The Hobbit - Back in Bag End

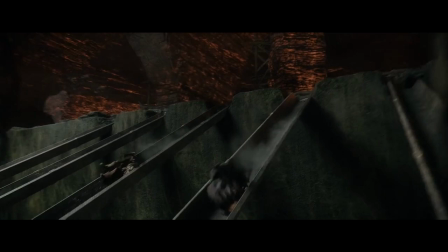1249s
But there's 20 minutes of action in between these 2 points. 20.
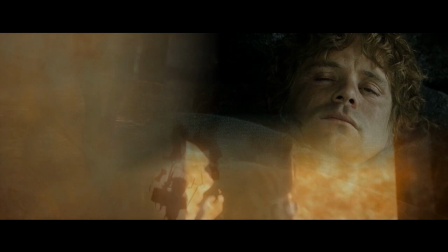1254s
It's a bad sign if I keep nodding off during scenes that are supposed to be exciting.
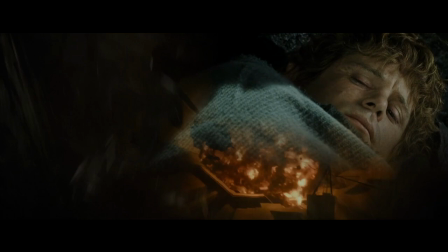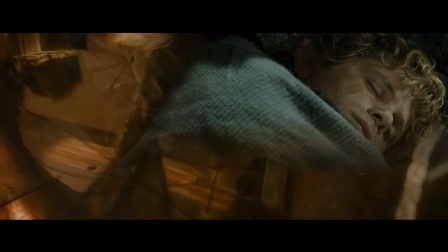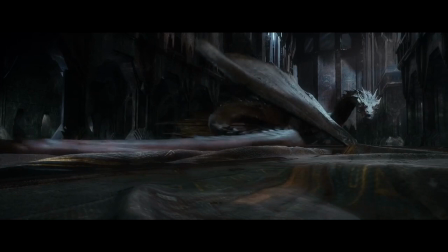1269s
And by the end of it, this...
You think you could deceive me, Barrel Rider?
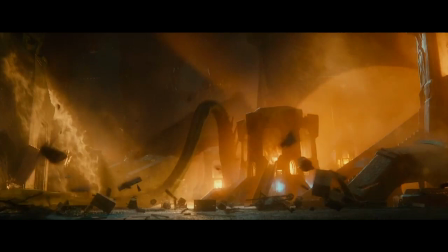1276s
...is completely disconnected from the action preceding it. You can cut from A to B, and it works so much better.
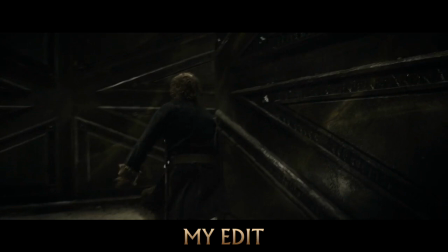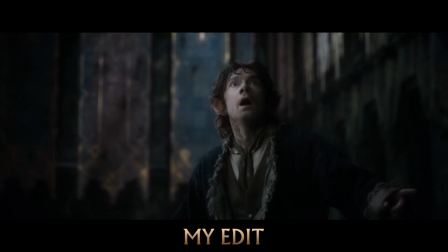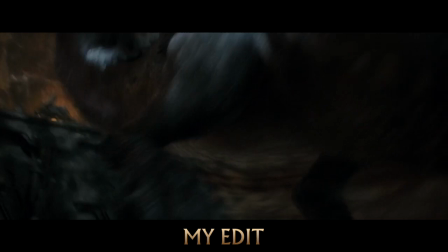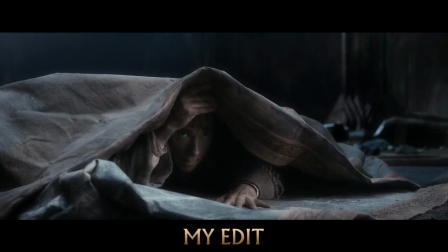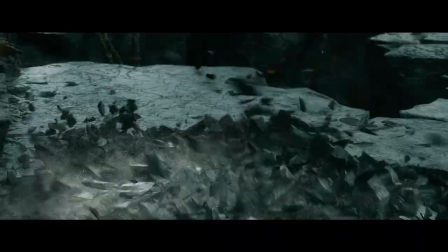1310s
So why are the action scenes disengaging? Well, the CGI doesn't help. I know when I'm looking at a digital double, and so do the filmmakers.
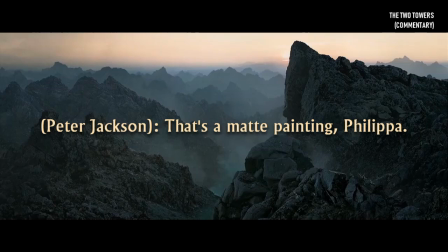1318s And it's digital? That's how, yes, how can you tell, Philip? You're supposed to tell. And where's that?
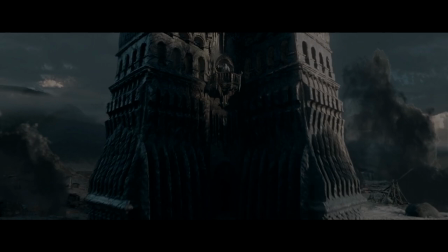1325s What was that's that a matte painting, Philip. Oh, you're kidding? Yeah, that's a fake shot.
But I think disengagement is more fundamental than special effects.
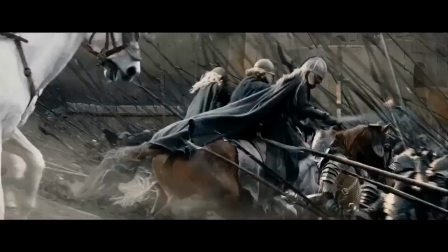1333s
Action has to have its own arc. Rising tension, climax, and fallout.
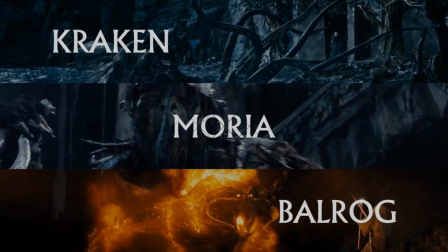1337s
So let's look at 3 action scenes from The Lord of the Rings. The Kraken, the Moria fight, and the Balrog.
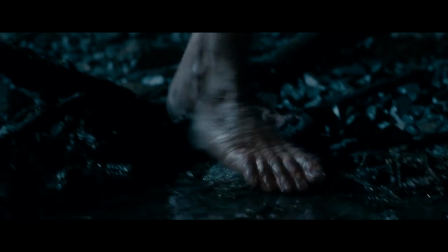1343s
Together, they create a complete sequence, and they do that individually too. First, you have to build tension.
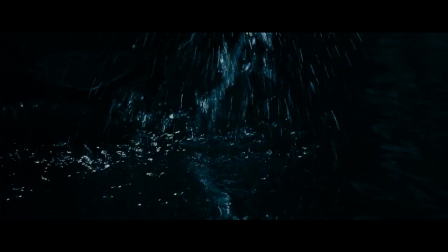1349s
Engage people before you get to the action. They introduce the Kraken like this.
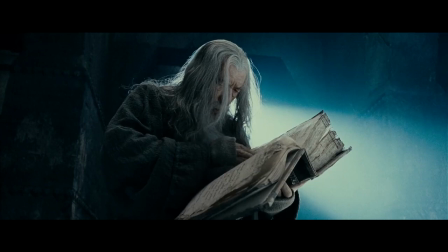1357s Do not disturb the water.
It makes you wonder, what's in the water? And is there a danger of being stuck out here? The Moria fight is prefaced by a cryptic passage.
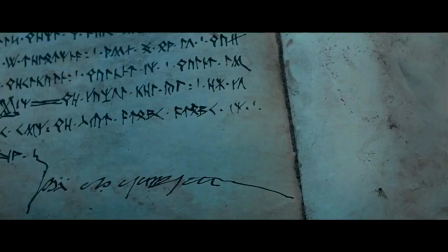1367s Cannot get out.
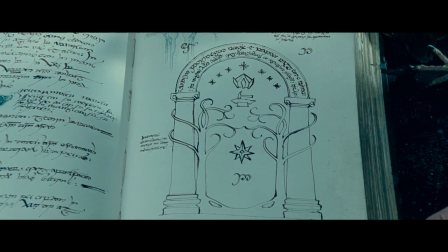1372s They are coming.
The Balrog is introduced 30 minutes before you see it.
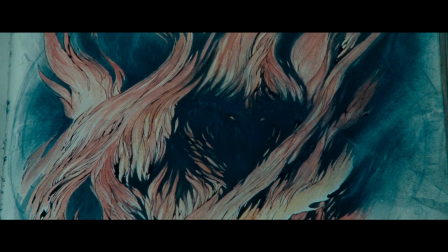1377s Shadow. Flame.
And it makes you wonder, what's scarier than an army of orcs?
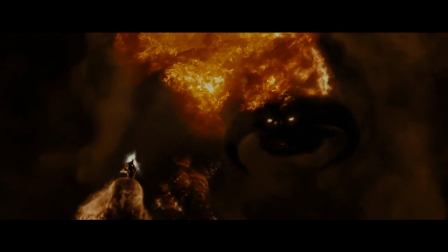1385s
What frightens Gandalf? So we're anticipating the action before it ever happens. There's some dated CGI, but it's intense and believable, and it has a lot to do with structure.
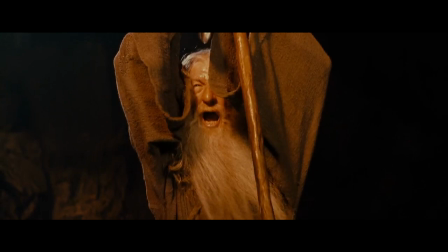1394s
Gandalf's iconic line.
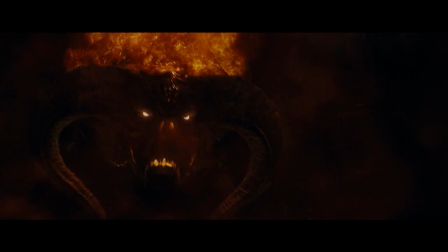1400s
Is a climax to an entire section of action and drama and tension. And after that, it's over.
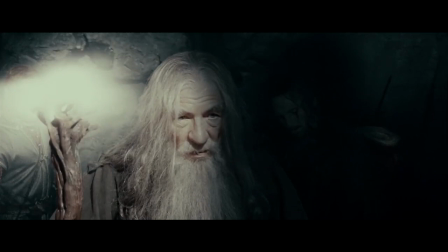1406s
And we know what the consequences are. The Kraken drives them into Moria.
We must face the long dark of Moria.
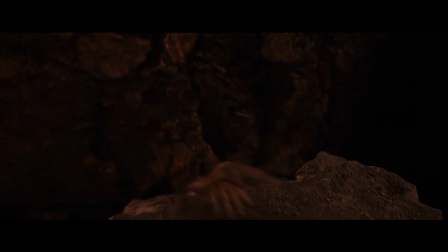1415s
The orcs delay them, and the Balrog takes Gandalf.
Fly, you fools!
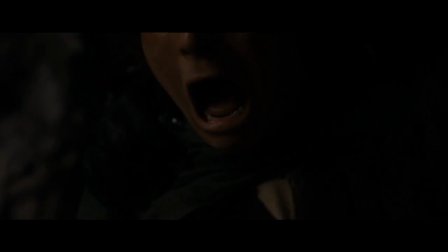Now let's look at 3 action scenes in The Hobbit that should have a similar structure. The Stone Giants, the Goblins, and Azog.
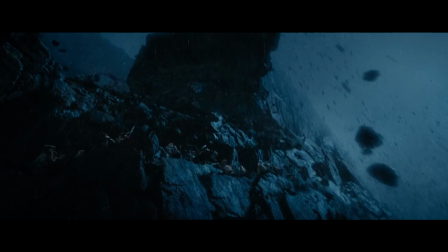1441s
The Stone Giants show up by chucking a rock against the mountain. Without any mystery, the audience has to adjust, not feel.
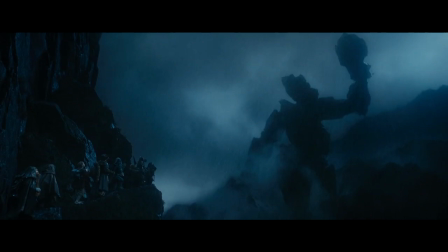1448s The legends are true! Giants! Stone Giants!
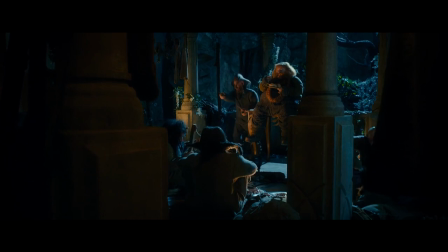1455s
If this is a well-known legend, then why didn't anybody talk about it beforehand? Usually people do that in movies.
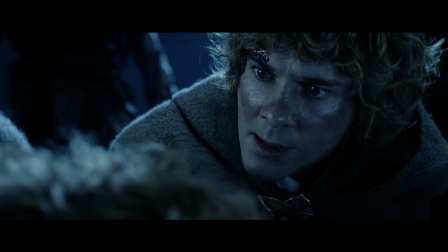1460s Folk used to say there was something in the water that made the trees grow tall and come alive.
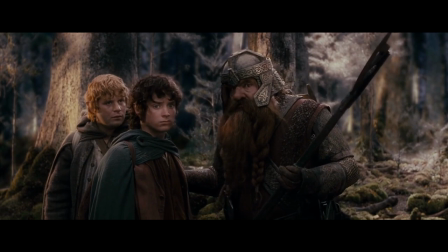1466s
Somebody gets nervous.
They say that a great sorceress lives in these woods.
Warnings are made.
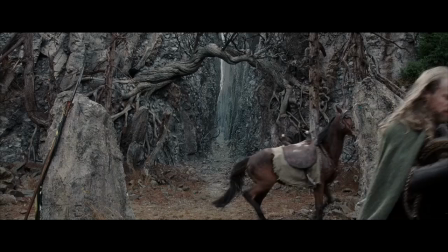1472s They say a dark terror dwells in the passes above Minas Morgul.
Animals get spooked.
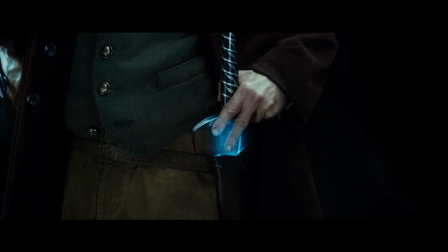1480s Something. Search to the back. Caves in the mountain are seldom unoccupied.
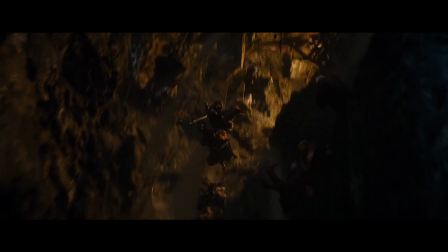1484s
I like the way they prefigure the goblin trap. It's pretty good. But all that tension is obliterated by the time they slip and slide down to the bottom.